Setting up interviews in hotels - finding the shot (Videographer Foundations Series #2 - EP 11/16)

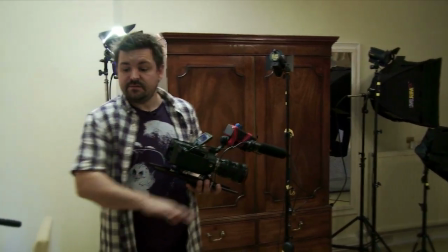[0:07]
So the first thing we've done is we've moved the furniture out of the way.
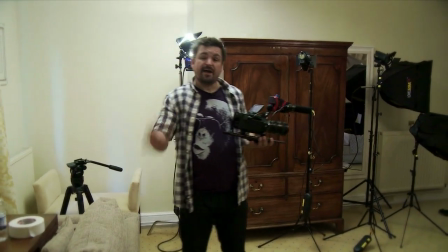[0:10]
We just put this big sofa and the table up against the window, and we've closed all the curtains to give ourselves a bit of control.
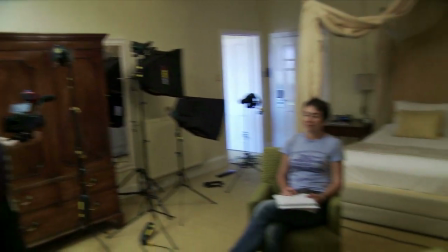[0:16]
Izzy, our producer, is going to be sitting in for me as a stand-in. Now,
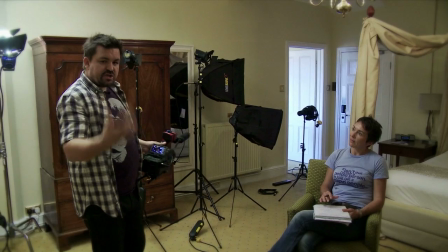[0:21]
the first thing I want to do is find the most challenging interview situation first, which is the two-camera, two-person interview.
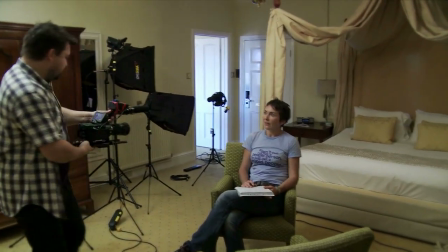[0:28]
Now, Izzy in position there. I've been looking around a bit for a shot, but basically what you need to do is get your camera
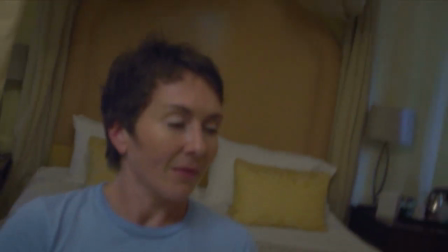[0:36]
and just hunt around for shots that will work.
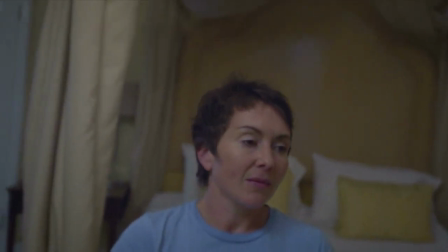[0:43]
And what I like about that is we've got a bit of a curtain in the corner frame, the space to light,
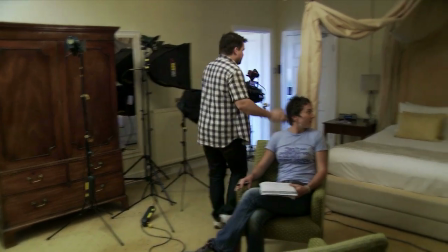[0:48]
there's a good bit of distance between Izzy, the bed, and the background,
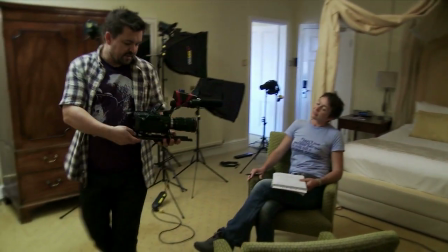[0:53]
and I can be a good 1.5 meters from Izzy, which just gives us a bit of control with the depth of the shot.
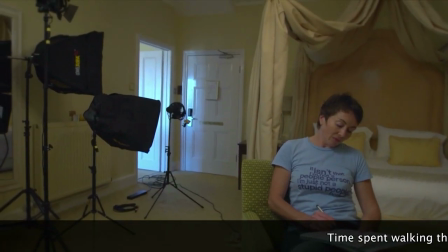[1:00]
And we can put light into the scene. Now, obviously, at the moment we've got the doorway there. I want to control the light in this room entirely.
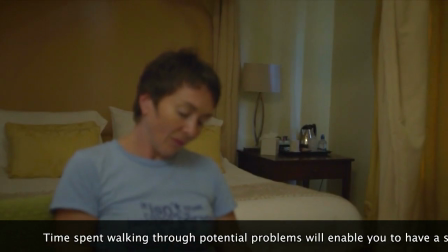[1:08]
We've also got a bit of an issue with light just streaming in the corner of this curtain over here.
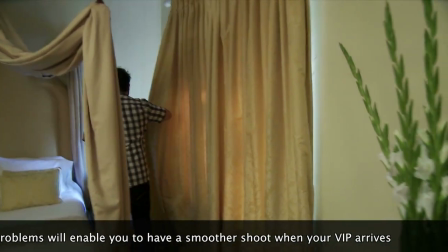[1:14]
And what's happening is it's just coming in here. So we need to try and block that off if we can.
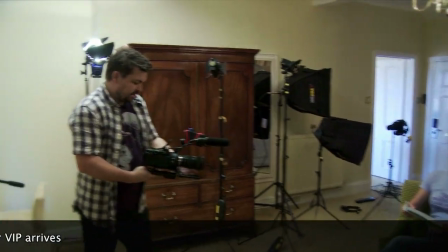[1:22]
And this will work pretty well as our main interview situation setup as well.
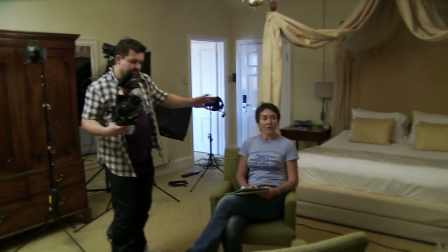[1:29]
But the second person, this is where you have to sort of move furniture around, is to get that second angle.
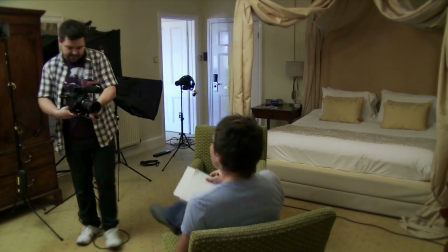[1:34]
Izzy, can I get you to just pop yourself in that chair? And what we're looking for is a nice reverse shot.
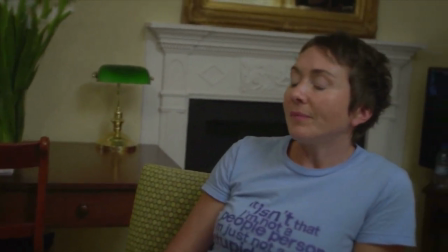[1:41]
If you could just look over there for me. Getting that eye line is right, and what you might have to do is just pop yourself up, Izzy.
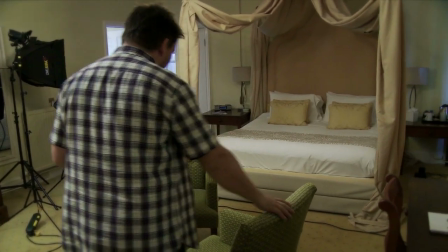[1:47]
And sometimes this will seem very awkward in terms of you may never sit with someone this close in real life.
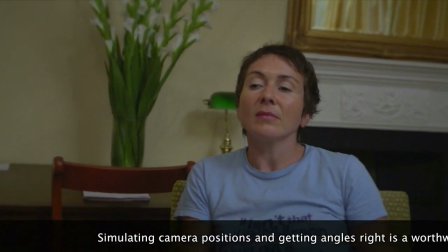[1:55]
But what I'm doing is getting the eye line right. And what I've got there is a bit of depth.
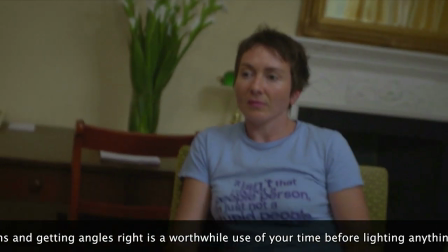[2:01]
I can separate Izzy from the background. I might move that chair.
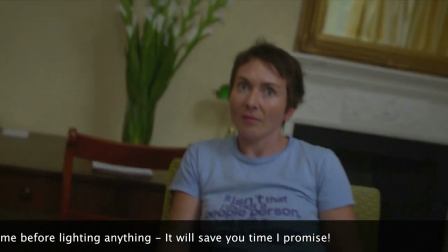[2:05]
But what I can essentially do is simulate the two camera positions fairly easily.
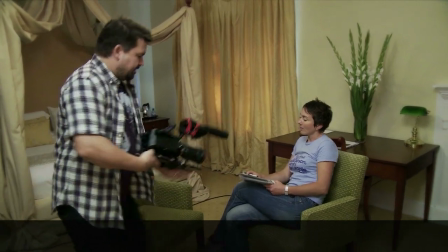[2:12]
And in more situations than not, the interviewee and interviewer are very, very physically close together.
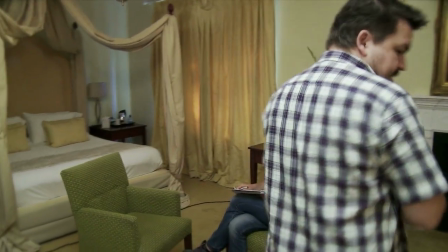[2:21]
That's cool. Now, put this on the tripod.
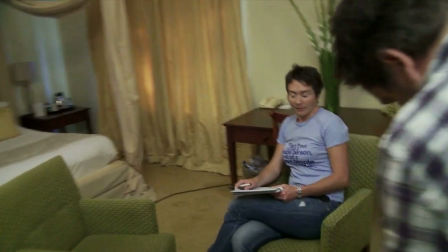[2:27]
What I'm going to do, just to make life easy for myself,
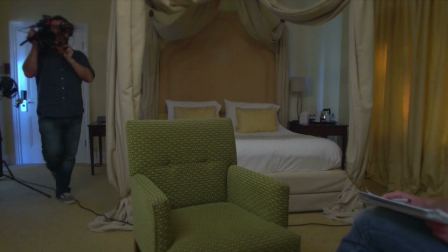[2:36]
I like that. I've got a nice 16mm there, 24, 35.
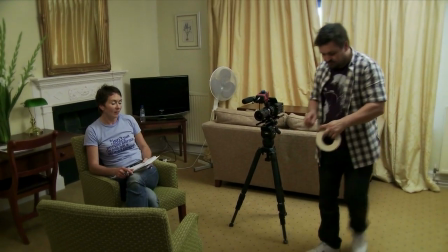[2:44]
I'm going to mark the chair positions on the floor using some white gaffer tape.
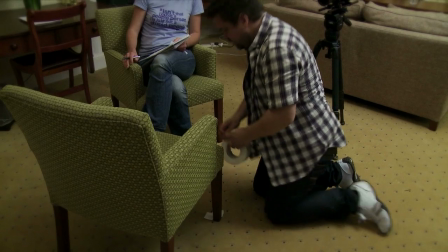[2:51]
And this just means that in advance of my celebrity coming in the door,
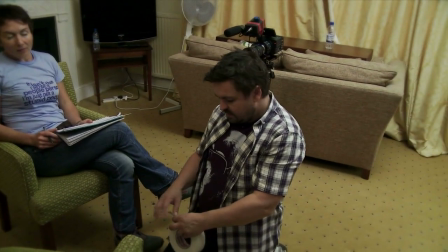[2:58]
and this could be a prime minister, it could be, you know, in my career I've done a lot of this kind of thing.
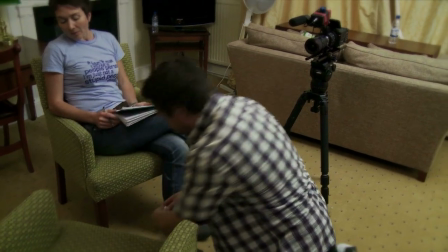[3:04]
I'm not suggesting you're necessarily going to be filming prime ministers or presidents,
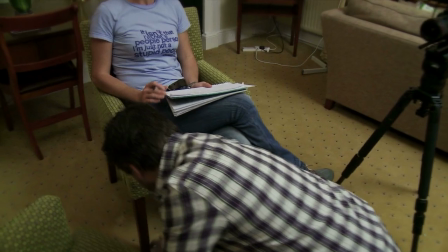[3:06]
but the principle is the same whether or not you're shooting a CEO or any subject really.
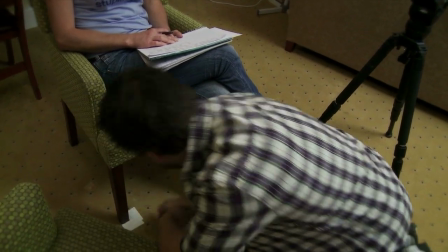[3:13]
If you're going to go into a location that's a significant interview, you want to be as prepared as possible.
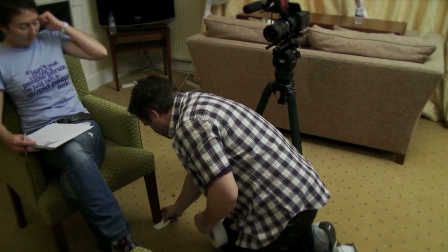[3:20]
And these kind of little techniques mean that we're sort of thinking ahead.
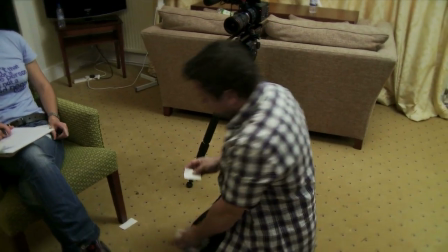[3:25]
We're thinking to the third interview of the day,
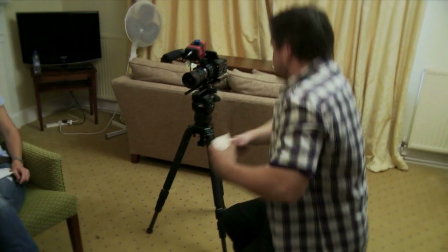[3:28]
and we're considering our lighting and our camera positions for that.
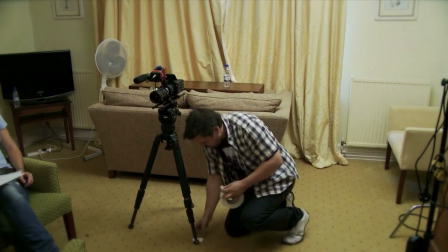[3:35]
And that's camera position 1.
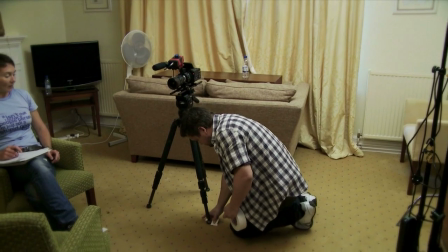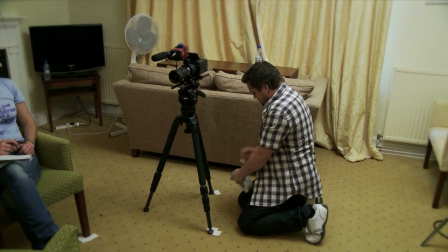[3:43]
And you know, you don't have to mark your camera positions, but you know, the more planning you do in any of this,
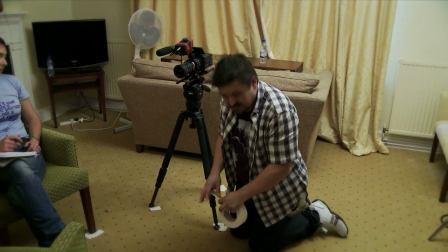[3:51]
simply put, the faster you will work, and actually the more professional you look to your producer, to your client.
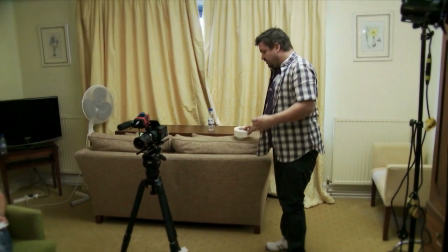[3:57]
And not everyone will do this, and so if you do it, you stand out.
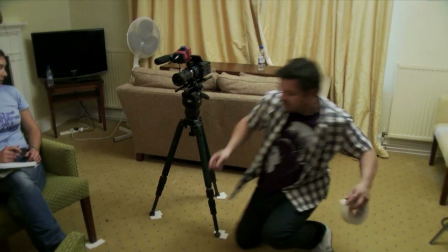[4:01]
One position there, and then the second position will be
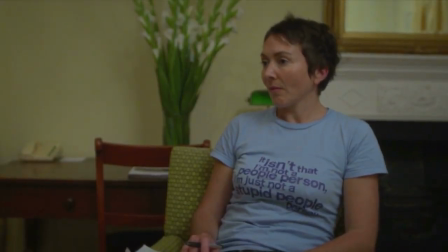[4:11]
somewhere around there. So I'll mark that off.